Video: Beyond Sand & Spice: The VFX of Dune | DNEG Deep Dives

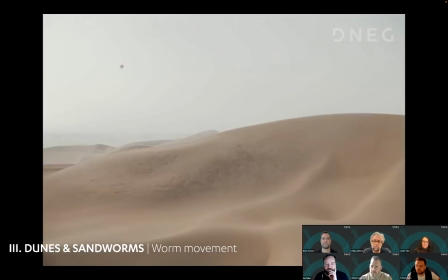32:57 Yeah, sandworm was quite an interesting journey.
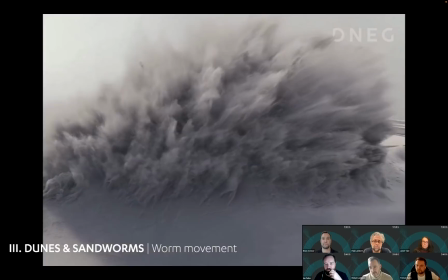33:03 Much with the ornithopters, I would just dive into the absolute details of it.
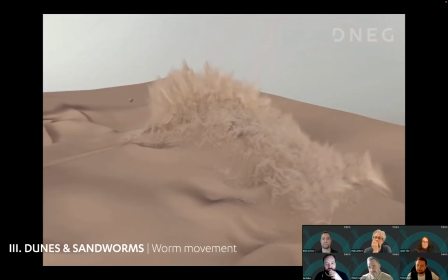33:08 I went really, quite biological and really into, you know, how could this function and move through the sand.
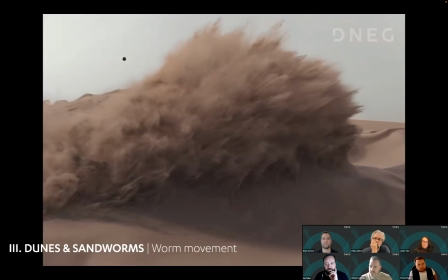33:15 But the interesting journey was where we went biological.
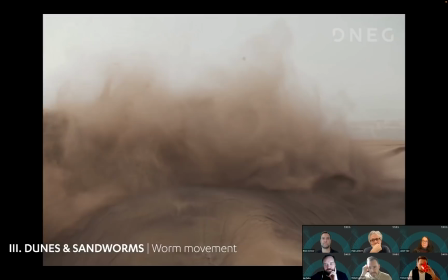33:20 I went too biological, really, and we kind of had to take a step back.
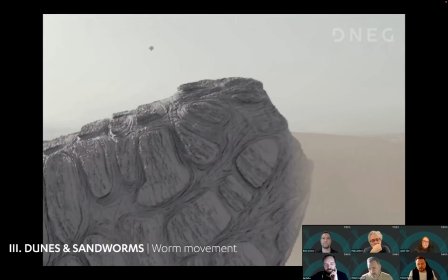33:24 So initially looking at things like earthworms, how they move and constitute it through, look at snake mussels and how they push and pull themselves through.
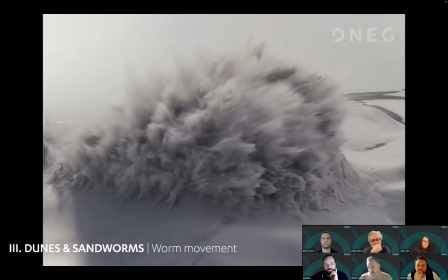33:33 It was good, and it was, you know, right.
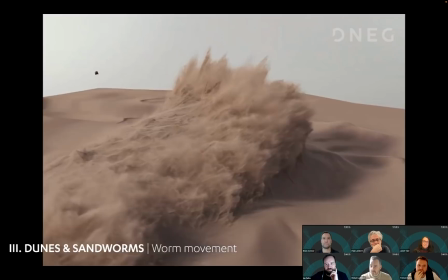33:35 It just didn't kind of click with what the sandworm is and where it exists in its environment.
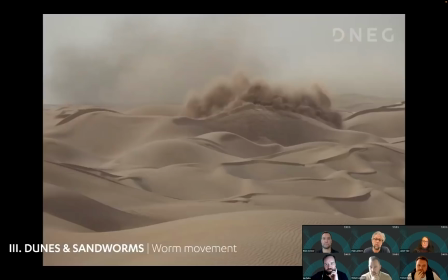33:43 So it was only after a few tests and going through with Paul and Denise saying, yeah, it's good, but it's not quite there yet.
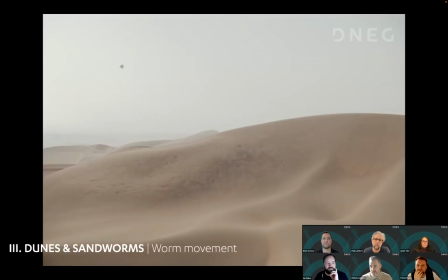33:50 We had to look at it.
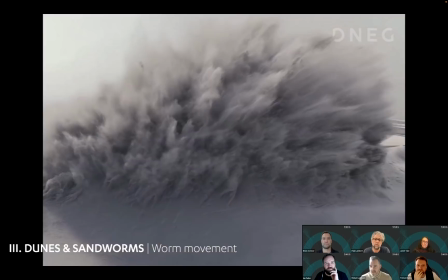33:51 It was actually going through the effects and seeing effects and how we had to just do some simulations for effects and get those working, how it kind of clicked.
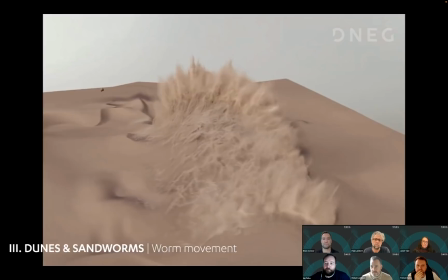33:59 So taking a further step back and a further step back with the anim team, we were like, okay, well, what is the sandworm? Where does it exist?
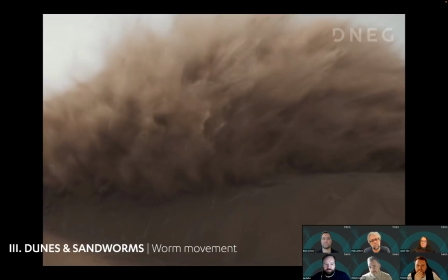34:06 You know, and quite quickly you saw these giant seas of sand and these huge crests of sand dunes.
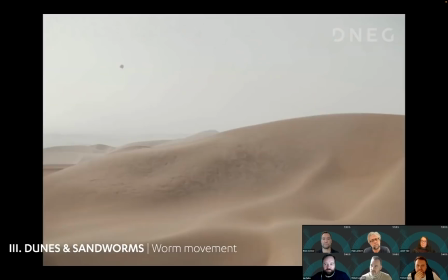34:14 And so with the effects, we started to look at it and being more of this,
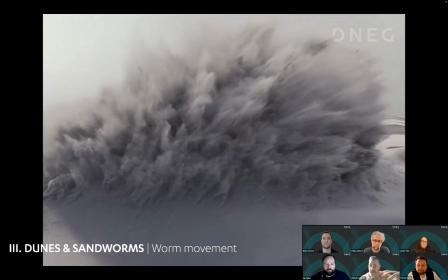34:19 has a bit of grace, you know, has a bit of elegance going through it and has a bit of power going up and through.
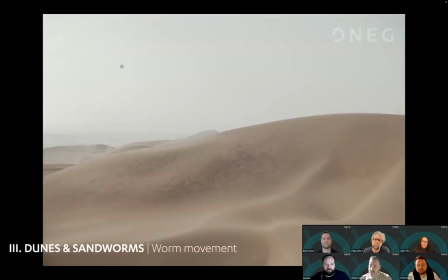34:25 And it became this kind of almost sand whale effect when it was in the ground, and had a good logic to it,
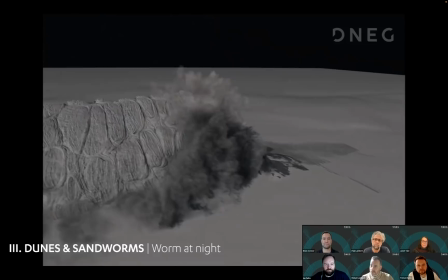34:34 because, you know, at that scale, is that sand would move a little bit like water because it's moving so much,
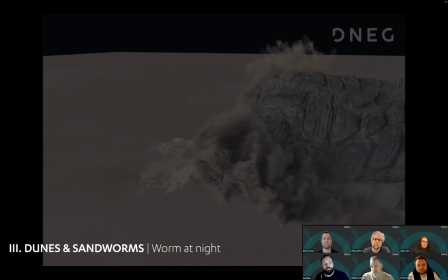34:40 and it has a kind of an epic master that we as an audience connect with, like a blue whale, seeing that in the sea,
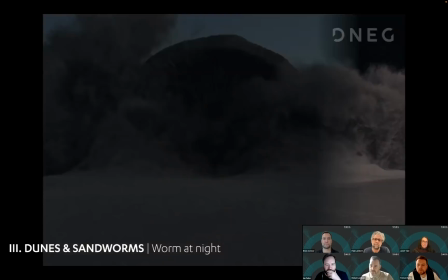34:46 how it's just phenomenal and terrifying, you know, so you respect it.
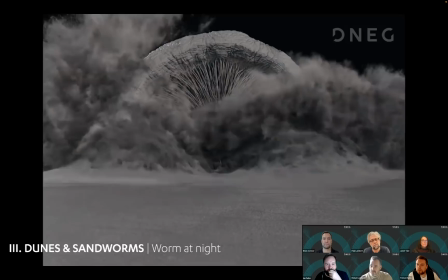34:50 So once we got through this kind of process of the broad strokes of movement, it really, really worked.
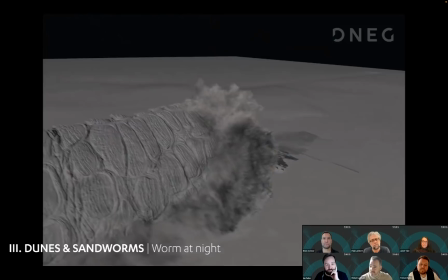34:57 And I was fortunate to know a bit about whales from a past show, and I really started enjoying it.
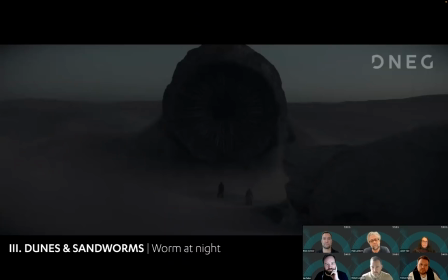35:02 And I was like, yeah, there we go. And that adds that kind of majesty, I guess, which if you had a bit of an organic one moving around, it wouldn't work so much.
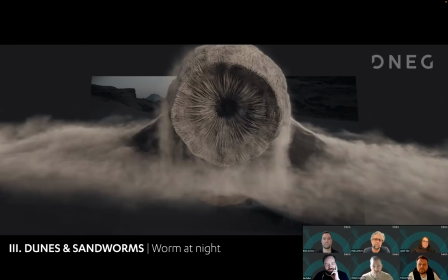35:10 So it was a great journey. It was a great journey just getting into the biology. I mean, we went very deep into that, obviously, and started stripping it down.
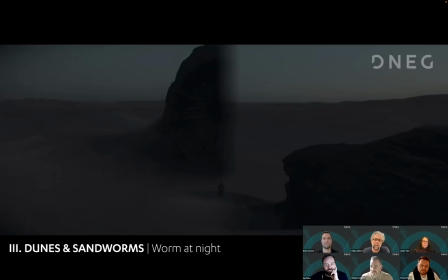35:19 You know, I'd sit there with that and think, okay, and my pencil and paper. It's like, well, how would this exist?
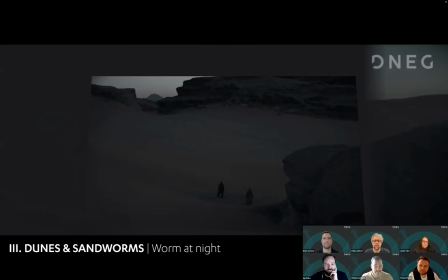35:24 You know, what would I, how could I Frankenstein something together to make this exist? And I've seen nothing does.
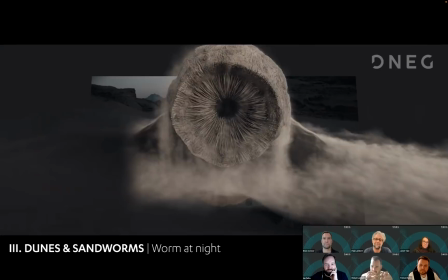35:30 And I went, found some old historical pictures of, I think this tiny little worm from China that had like hairs and it pushed itself in the ground there.
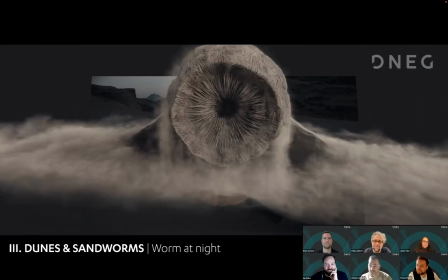35:39 And, but it wasn't that majesty we wanted, wasn't that kind of majestic way.
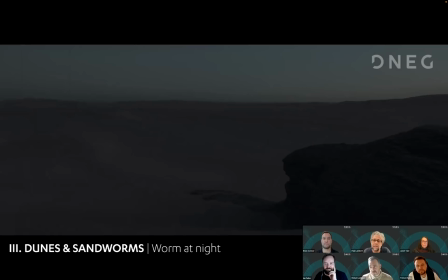35:43 But once we got that worked out and that kind of lore, we started to break it down, obviously, in a close way and say, okay,
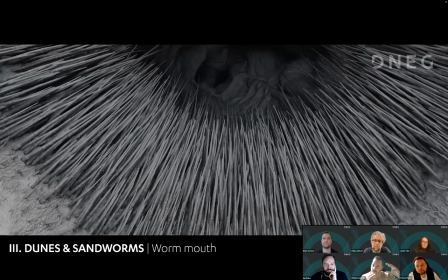35:51 how do worms put together? What muscles would need to move it around or see it close up? And that was like another big area.
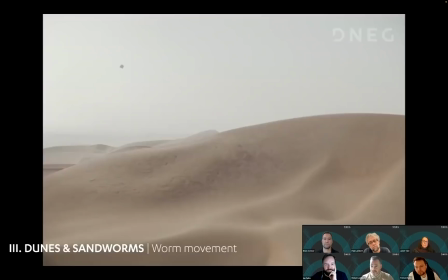35:59 So it's obviously like the first part we had, how does it move in this, recognizing this macro view of this sea of sand?
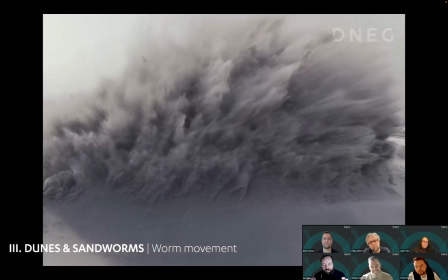36:06 And then the second part is, like, well, how do we resolve the mouth? Right.
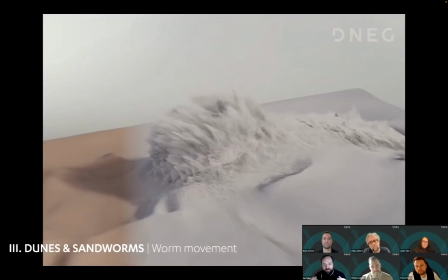36:12 And Paul, what did Denis want to see in terms of these sandworms?
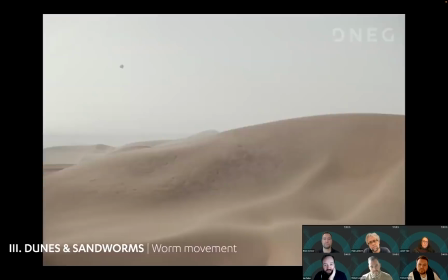36:18 I sort of love that they were often hidden, but when they were apparent, they were apparent.
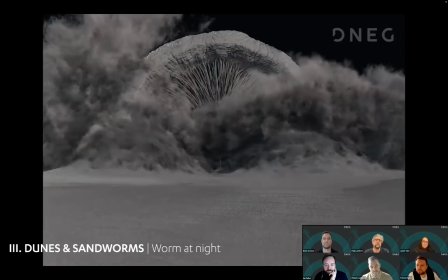36:24 I think I really enjoyed that approach to the seeing of the sandworms. Yeah, like it was very much
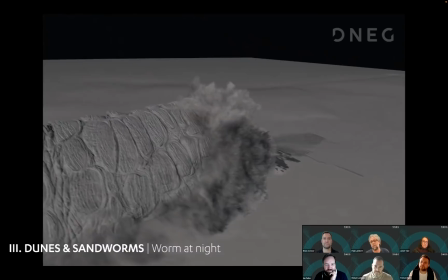36:32 a Jaws approach, where like you get to see bits and pieces of the worms, but you know,
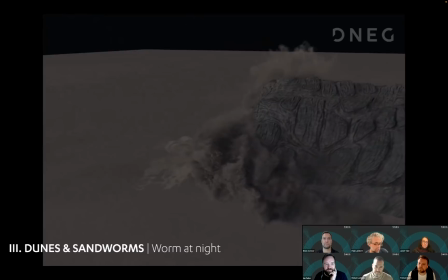36:40 when you see the worm sign, you know, like
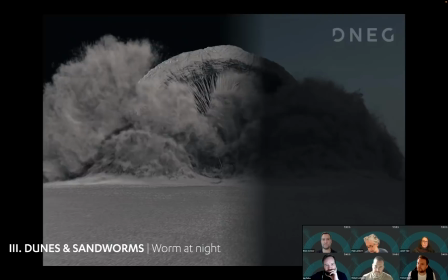36:47 Robyn was just discussing, you know, like, you know, it's
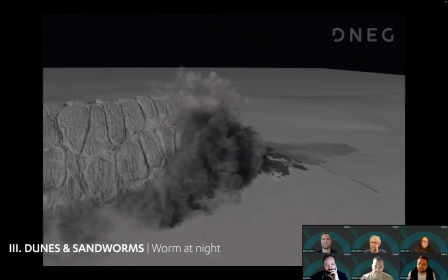36:52 as they were doing the animation tests, you know, that was hand in hand with the effects test.